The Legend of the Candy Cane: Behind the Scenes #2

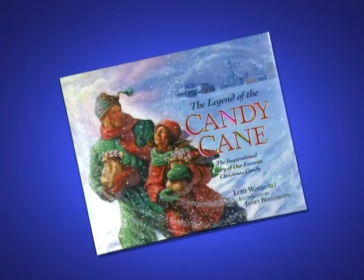0:01 Hi, I'm Rick Eldridge, supervising producer for Legend of the Candy Cane.
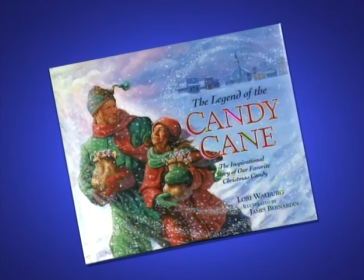0:05 This is a show that became possible through a book presented by Zonderkidz,
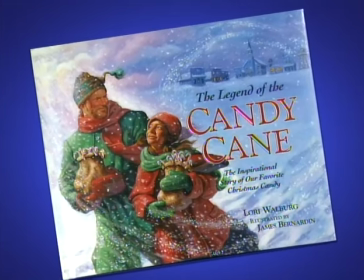0:10 a best-selling book, 10 to 15-minute read, a beautiful tabletop, beautiful illustration.
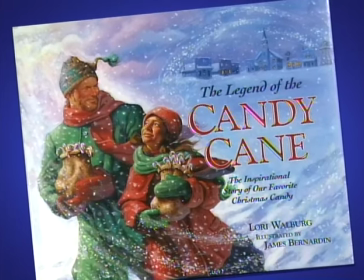0:15 Our job was to take this book, this beautiful story, and to turn it into a script.
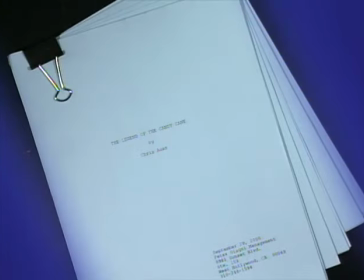0:20 We hired Chris Auer, a writer, to come in and create the layering of a one-hour television or video special.
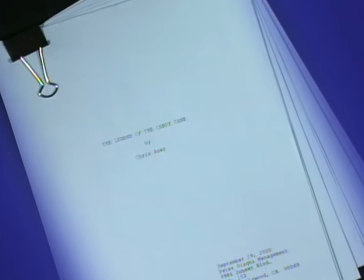0:27 And in doing that, we enhanced the character design of the individuals, took them deeper in their personality,
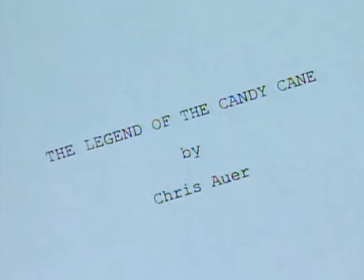0:34 created a whole subset of characters, animal characters, and subset stories for a love story, some comedy,
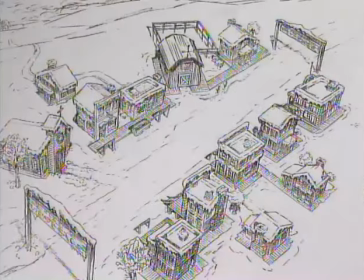0:41 and all the elements that needed to take place in order to make this story what it was. Hi, I'm Chris Delaney, director of The Legend of the Candy Cane.
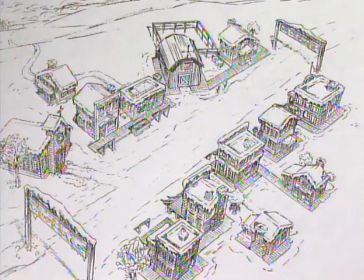0:48 One of the great things about animation is how pure of an art form it is. You begin with a blank sheet of paper, and you have to create a whole new world that's probably never been seen before.
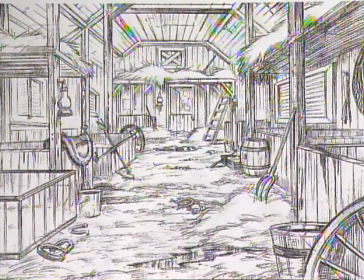0:58 And in this case, the first step of that is to create what we call layouts, which are actually design sketches of the main scenics within the show.
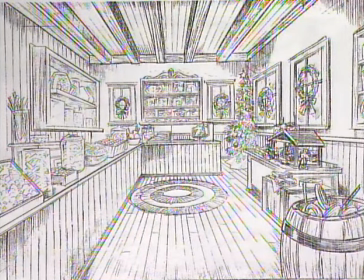1:07 And every one of those main scenics depicts one set or one particular location within the film.
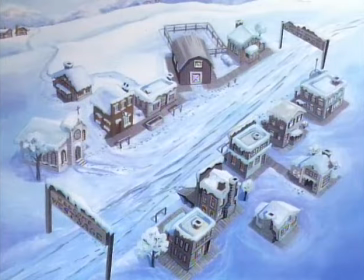1:14 Once those scenics and sketches are completed, they're then painted, and we call that stage background painting, or backgrounds.
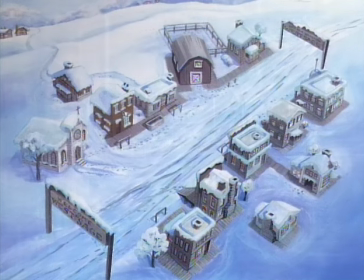1:21 And as you can see, the backgrounds are very, very beautiful and add a whole dimension and a personality and a sort of a mood as well to the picture.
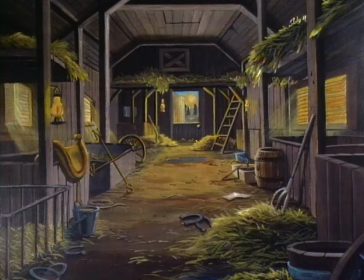1:30 We see a livery stable where all of the animal characters were centered.
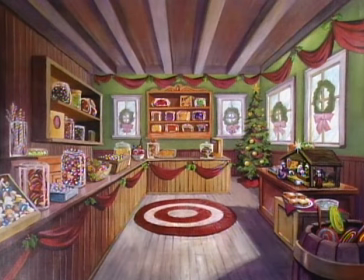1:36 We see a candy shop with all of the various candies and decorations for Christmas. And you can see the beauty of how these sketches come to life when they're finally painted.
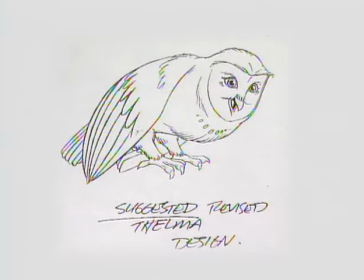1:47 Once we've completed the designs for the sets and the backgrounds, we have to design a whole set of characters. And in the case of the candy cane, there were both animal and human characters. Again, you can see the dramatic difference between a character sketch in black and white and then when it finally comes into color. The sort of key challenge, again, with character design is to come up with a sketch that matches the personality of the character
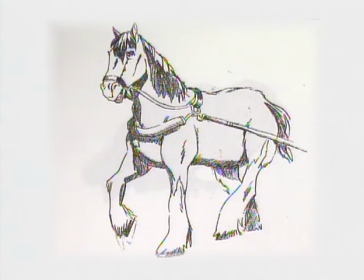2:11 and then add to that the color that will also greatly enhance the personality of that character as well.
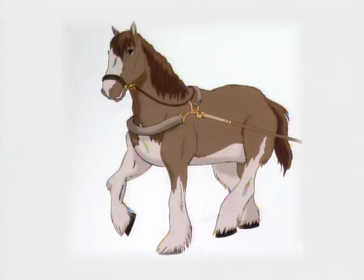2:18 There's a variety of choices you can make. You could have a dark horse or a light horse. Each character has its own sort of personality, and we have to find colors that match that.
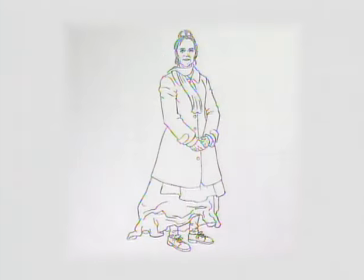2:26 There were several characters in Legend of the Candy Cane. Every one of them had a unique personality, and in this case we see Maureen,
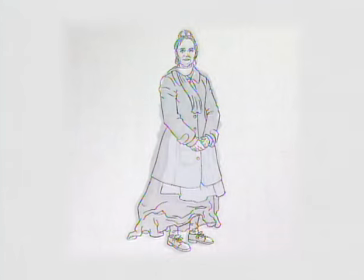2:34 sort of an elderly character who's been shut in her home for many years and is not really a happy character,
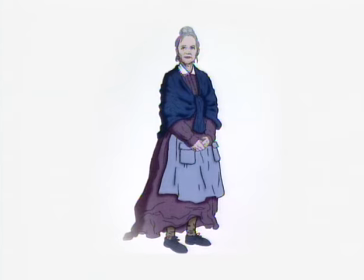2:40 so again we chose colors that were suitable for that kind of personality.
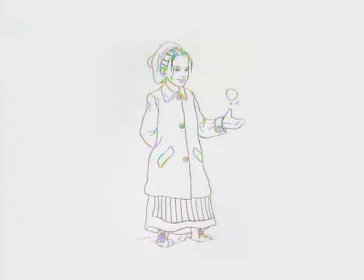2:47 Here we see a young girl by the name of Lucy, who's one of the central characters in the show. Again, a very pretty girl, and we see her in different costumes as well. Sometimes she's got a coat on, and other times just an apron.
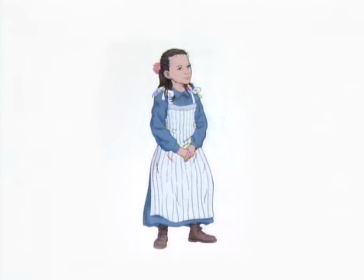2:59 So again, part of the challenge is to come up with a variety of different costumes for those characters as well, depending on what the story calls for.
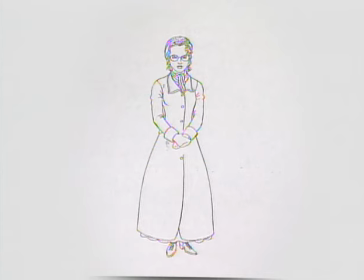3:08 Jane is a young woman in her 20s that is sort of going nowhere in a very small town and kind of looking for a life for herself.
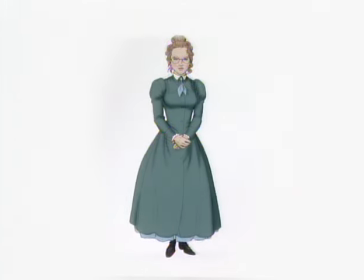3:16 We did a lot of study on the type of dress that women were wearing at that time of the century, as well as the hairstyles and the glasses and all the different details that go into a personality and a character.
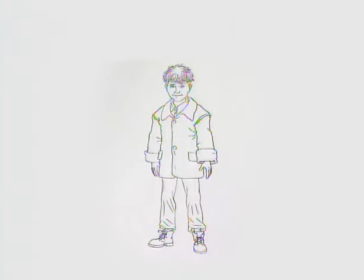3:29 Matt is a young boy who comes with the lead character, John Sonneman, into the town. He's been orphaned by circumstance, and so again, we had to design him.
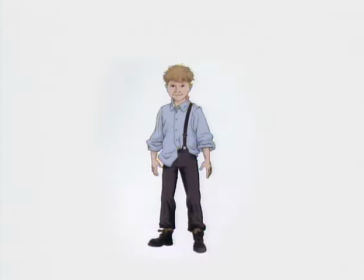3:39 And you'll notice that sometimes they have coats on or sometimes just a shirt. Again, we have to do a series of props and different models for the characters depending on what they're wearing that particular moment in the show.
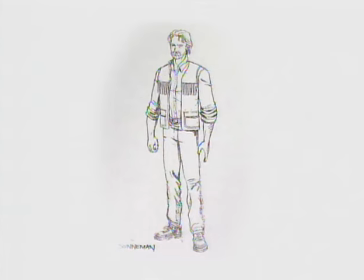3:50 John Sonneman is the central character of the film, and he's sort of an enigmatic, very special, very unusual person who comes into this town and brings the people together around this candy store that he opens to try to bring people together.